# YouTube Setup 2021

Damn, my hair is, my hair is growing back quick. I finished chemotherapy in October, it's now January. So, I mean, it makes sense, it's gonna grow back, but still, it's growing back so quickly, I'm gonna need a haircut soon. Anyway, what's up everyone, Oli here. I love doing these sorts of videos. I love watching these videos, seeing how people shoot their videos, how they set up their studio. It's just, it's just interesting to me, and hopefully whoever's watching this video also finds it interesting. So when it comes to shooting videos, I like to make sure that I have a setup that's always ready to go. So I'm using a second bedroom in my house just as a sort of YouTube studio to shoot videos very, very quickly and have everything set up ready to go.
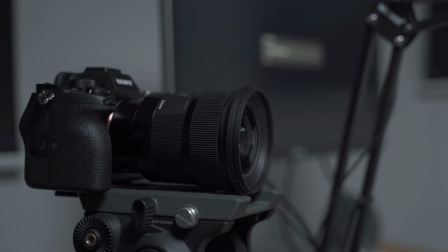(0:37)
So the heart of this setup is my Sony A7S III. I absolutely love this camera. I love it so much that I'm considering buying another one.
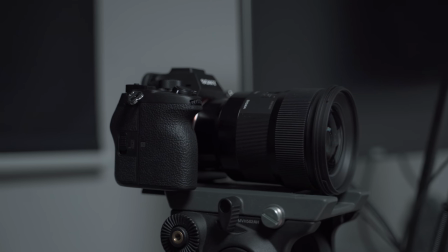(0:44)
And yeah, I think the image quality, you know, the videos that I've been shooting recently have really gone up a notch ever since using this camera. But like I've said before, when you're first starting YouTube and you're making your own YouTube videos, don't feel pressure to buy a really expensive camera. I think it's always worth just starting off with your phone. So many YouTubers that I know actually just use their phones because phones are so good at recording videos these days.
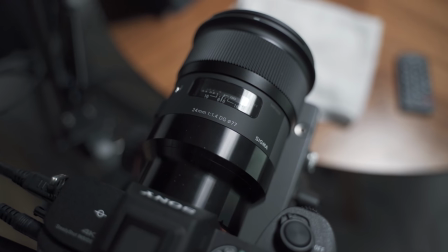(1:05)
When it comes to the lens that I'm using, I'm using the Sigma 24mm f1.4.
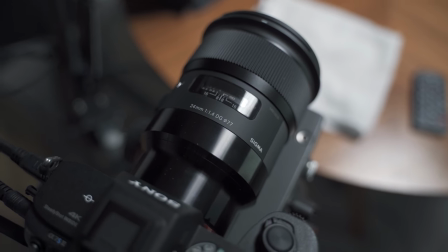(1:10)
Now, the reason I like this lens is because of that low aperture of 1.4. When you have an aperture of 1.4, I'm just looking at myself in my monitor, it really separates me from the background. so I'm sort of shooting at an angle into my room into this second bedroom and it gives me that nice depth of field it keeps me in focus but everything else behind me is really nice and blurry even the table in front of me is blurry as well I like that I like having lots of depth of field in my shots I feel like that's just my sort of style when it comes to shooting videos for people who are interested in getting the same settings as my Sony a7s3 I'll leave a link to downloading those settings and what you can do is you can just upload them to your SD card and then import them into your camera so you can have exactly the same setup that I do.
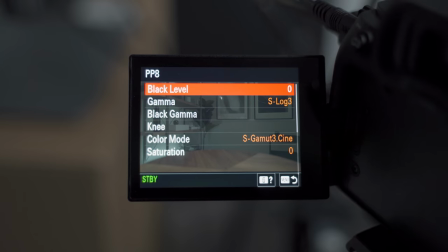(1:57)
When it comes to the picture profile that I use, I use picture profile 8 which is S-Log3 and that gives me a really nice flat image that then I can grade.
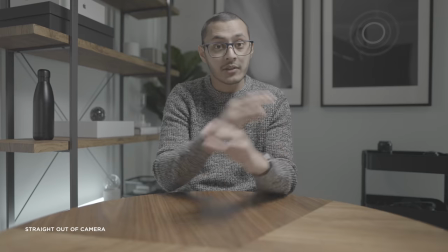(2:06)
So I'll show you a flat image now and then you can also see the graded image and yeah the grade that I use is actually a custom grade that I've fine-tuned myself so I don't actually know how to share this because it's not a LUT it's actually in Final Cut Pro and
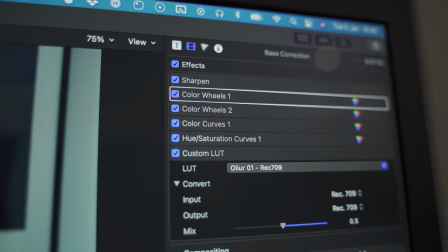(2:20)
it's just a bunch of sort of color correction color grading layers but after I've color corrected and made sure my footage looks fine and then I add a LUT on top which is basically just a filter it just gives my image a bit more contrast gives it a bit more of a bluey
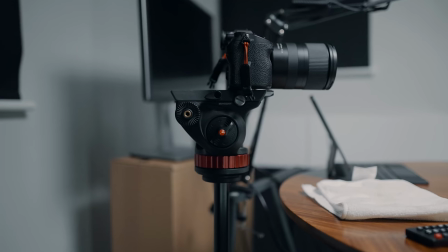(2:36)
hue but also makes the oranges and reds pop a bit more as well I have the camera lens sitting on a Manfrotto sort of video head fluid
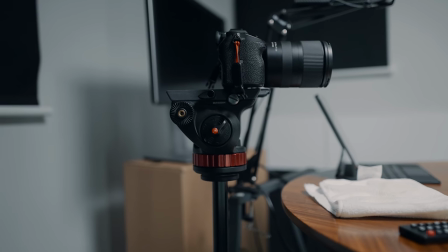(2:43)
video head I'll leave links to everything down below because I don't know the exact model numbers but yeah fluid head and then I have it also
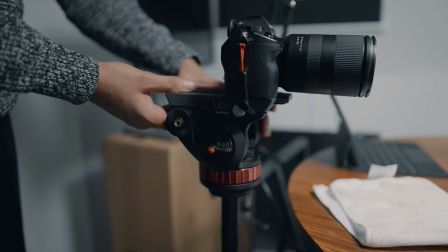(2:49)
on a Manfrotto tripod this works great the fluid head that I've got also gives me really nice panning movements whenever I want to
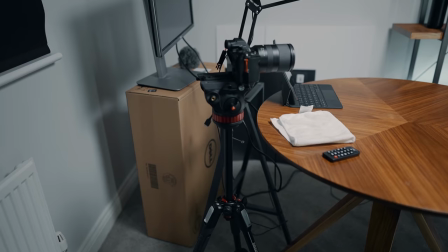(2:56)
shoot sort of b-roll and stuff see I love this video head and I actually think it's fairly affordable compared to some of the other tripod setups that I've seen
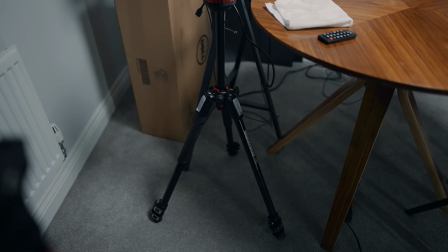(3:02)
that I like thousands of dollars which makes sense you know those sorts of tripod setups really are specific and have really fantastic quality but I didn't have the budget and it's not worth me spending that sort of money on a tripod yet anyway.
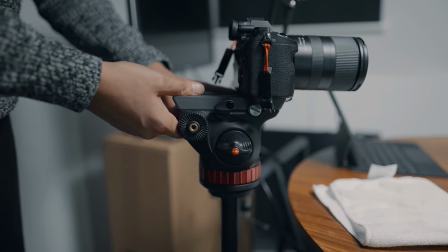(3:14)
So I've gone with quite a budget option. Well, I say budget, it's still like $400 when it comes to the video head and the tripod together.
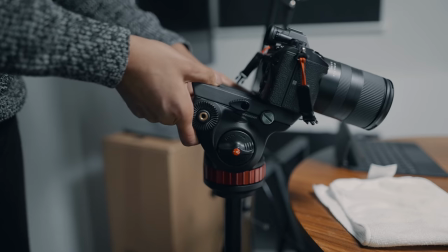(3:21)
But to get the nice panning motions, to get the fluid motions and stuff, you do sort of have to spend that sort of money. When it comes to the microphone, it probably doesn't do this setup justice considering I have such an expensive camera. Yeah, I'm using a microphone that's like $50, $60.